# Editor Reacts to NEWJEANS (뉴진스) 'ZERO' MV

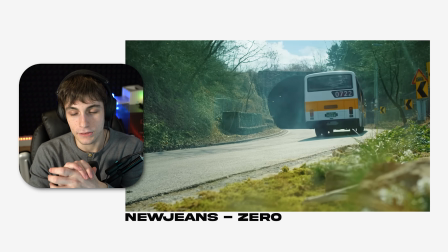4:24 Okay, I'm gonna be honest I'm not sure how I feel about the chorus with this one like the beginning of the song everything is really good And I love new jeans. I love them, but I'm gonna be honest with you guys i don't know how i feel about the chorus i might have to listen to it more it might be one of those songs where i need to hear it more but i don't know i don't know how i feel about it yet
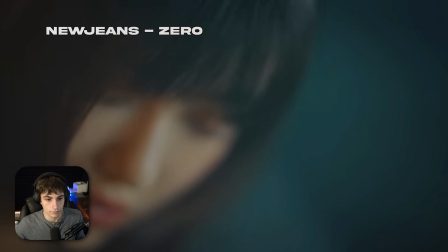4:41 let's keep watching let's keep watching the editing though is like this is the best coca-cola sponsor i've ever seen in my life see
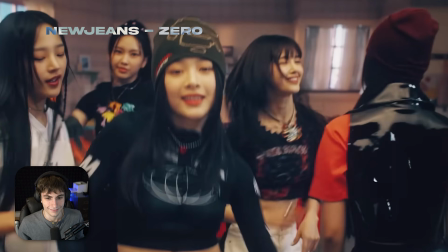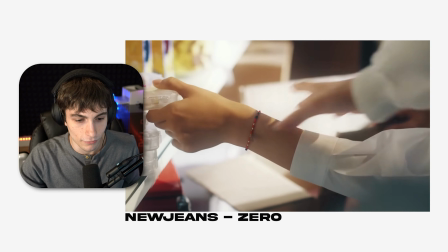5:06 this part is a bop it's so good this part right here it just it sounds so clean and so
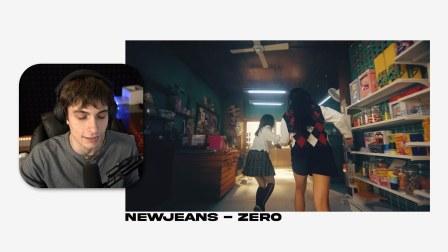5:11 crisp and i love the way they dance the dance moves the whole thing is supporting the footage. It's so good. The only thing I'm not sure about, though, is the chorus. I'm not too sure.
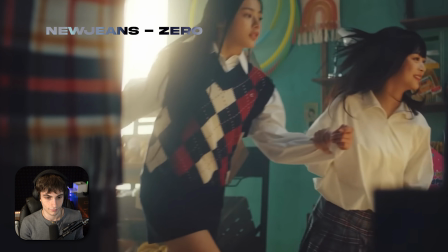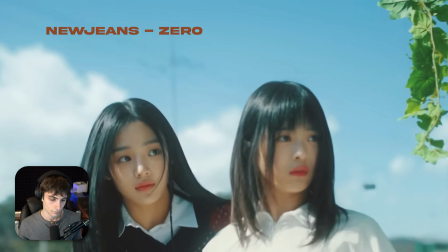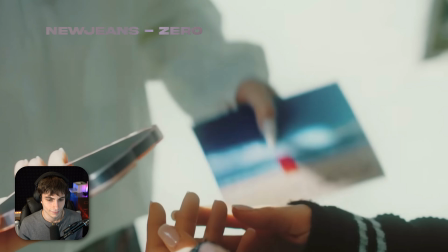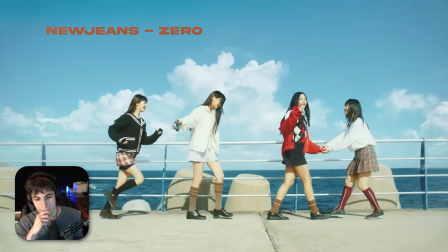5:37 Ah! So they're visiting the place now. They're on, like, a vacation.
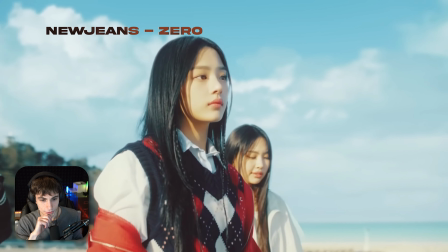5:43 Here we go. what's behind the red door don't do it it's coca-cola or something let's say
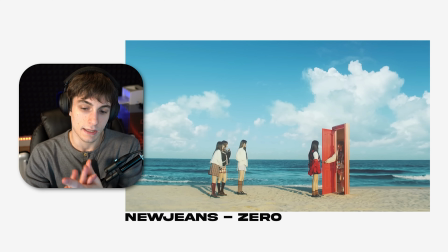5:53 so that's a really interesting effect actually now this reminds me exactly of the doctor strange portal effect it's pretty much done the exact same way so
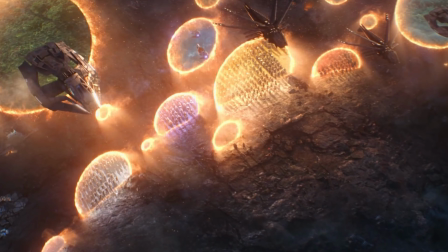6:01 all you have to do is use masking in different clips so you can shoot different clips and shots like for example for the portal and then you can have your subject with a green screen in the back and he's going forward and then you could pretty much just put a fake background behind him and then you can have him like come through the portal.
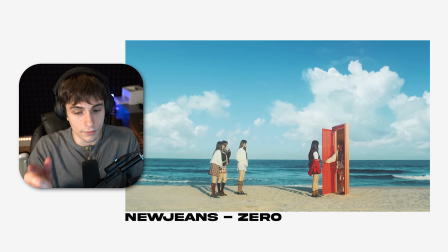6:18 There's different ways to do it but I guarantee you they used masking with this. They're masking two shots and then they have like a shot mask behind the door and then the big thing about these kind of shots is lighting. You want to make sure you have perfect lighting with these kind of shots because if you don't it's not going to look realistic.
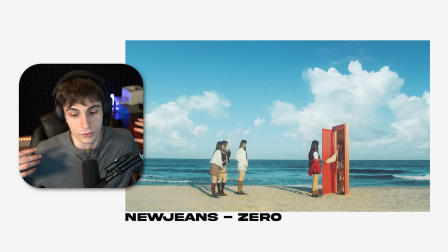6:36 Sometimes you'll have to add shadows or sometimes you'll have to add extra light because you can see behind her it's actually very very dark. So you want keep that consistency my thought processing is a mask with a green screen they could have used but it also could be something else but
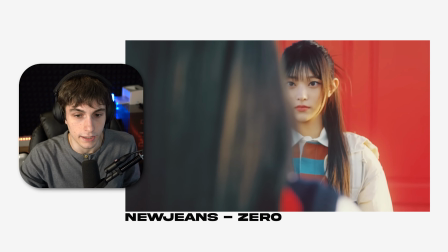6:50 look at that that was very smart instead of having to like use more editing they cut right to their faces so they don't have to really
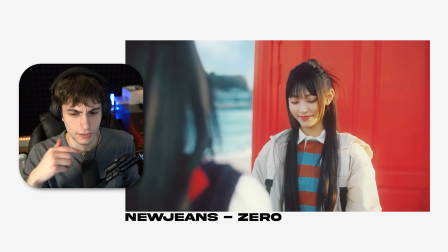6:57 show anything else and then the door is closed oh my god no stop it i love that okay that is awesome they drink it
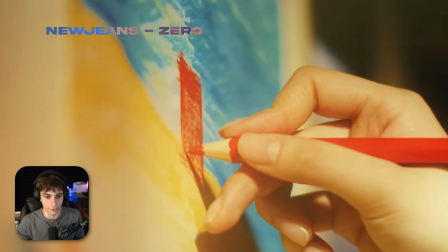7:06 and it's like fast paced so they're going through everything in their head that is a really really nice thing they're they're high on sugar and that's one way to
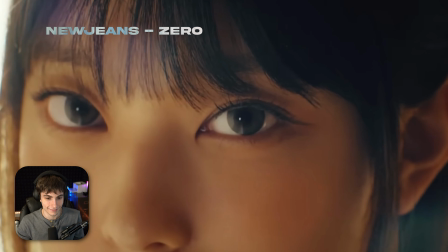7:15 do it not
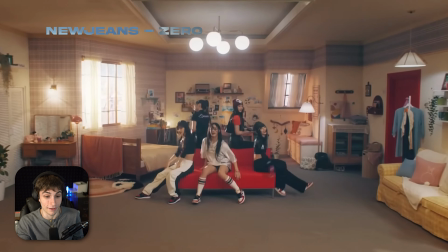7:20 gonna this is the best coca-cola sponsor i've ever seen i
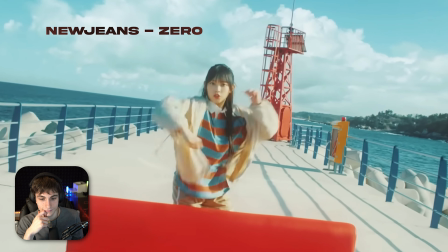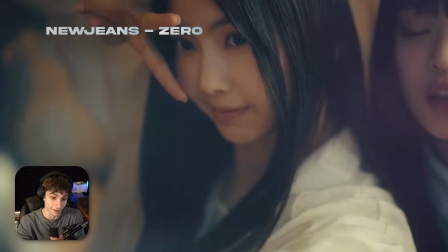7:32 love the shots cut i
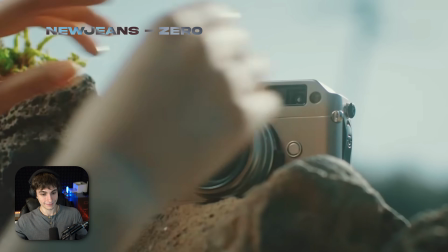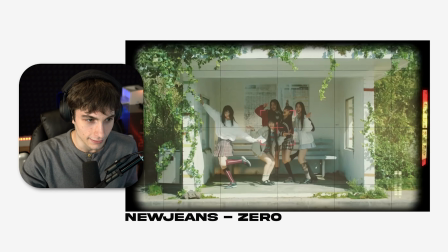7:44 guarantee you this was done in editing too you can see there's vignettes on there it looks like they used masking they also used like black masks
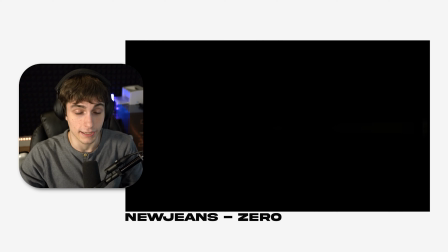7:52 or color mats to like make that black part right there and it looks like it's actually we're seeing what the camera's seeing but i guarantee you this
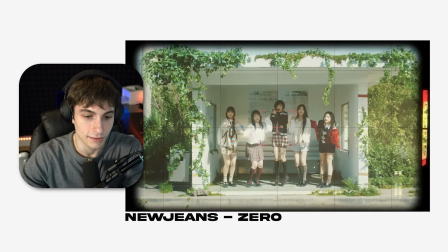7:59 is just editing right there and then they freeze frame it which is really cool they they highlight the thing it goes red you just change the color of it you could actually make those like shapes
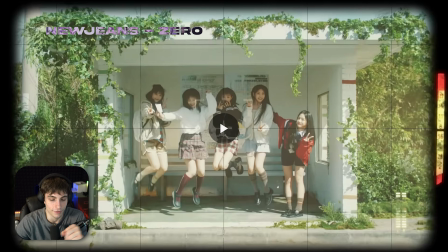8:07 easily and then pretty much you just freeze frame it bam freeze frame very nice very nice touches
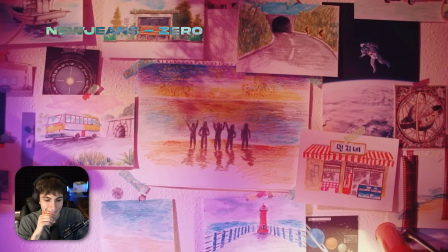8:15 and dude these shots look so good such a fun coca-cola commercial nice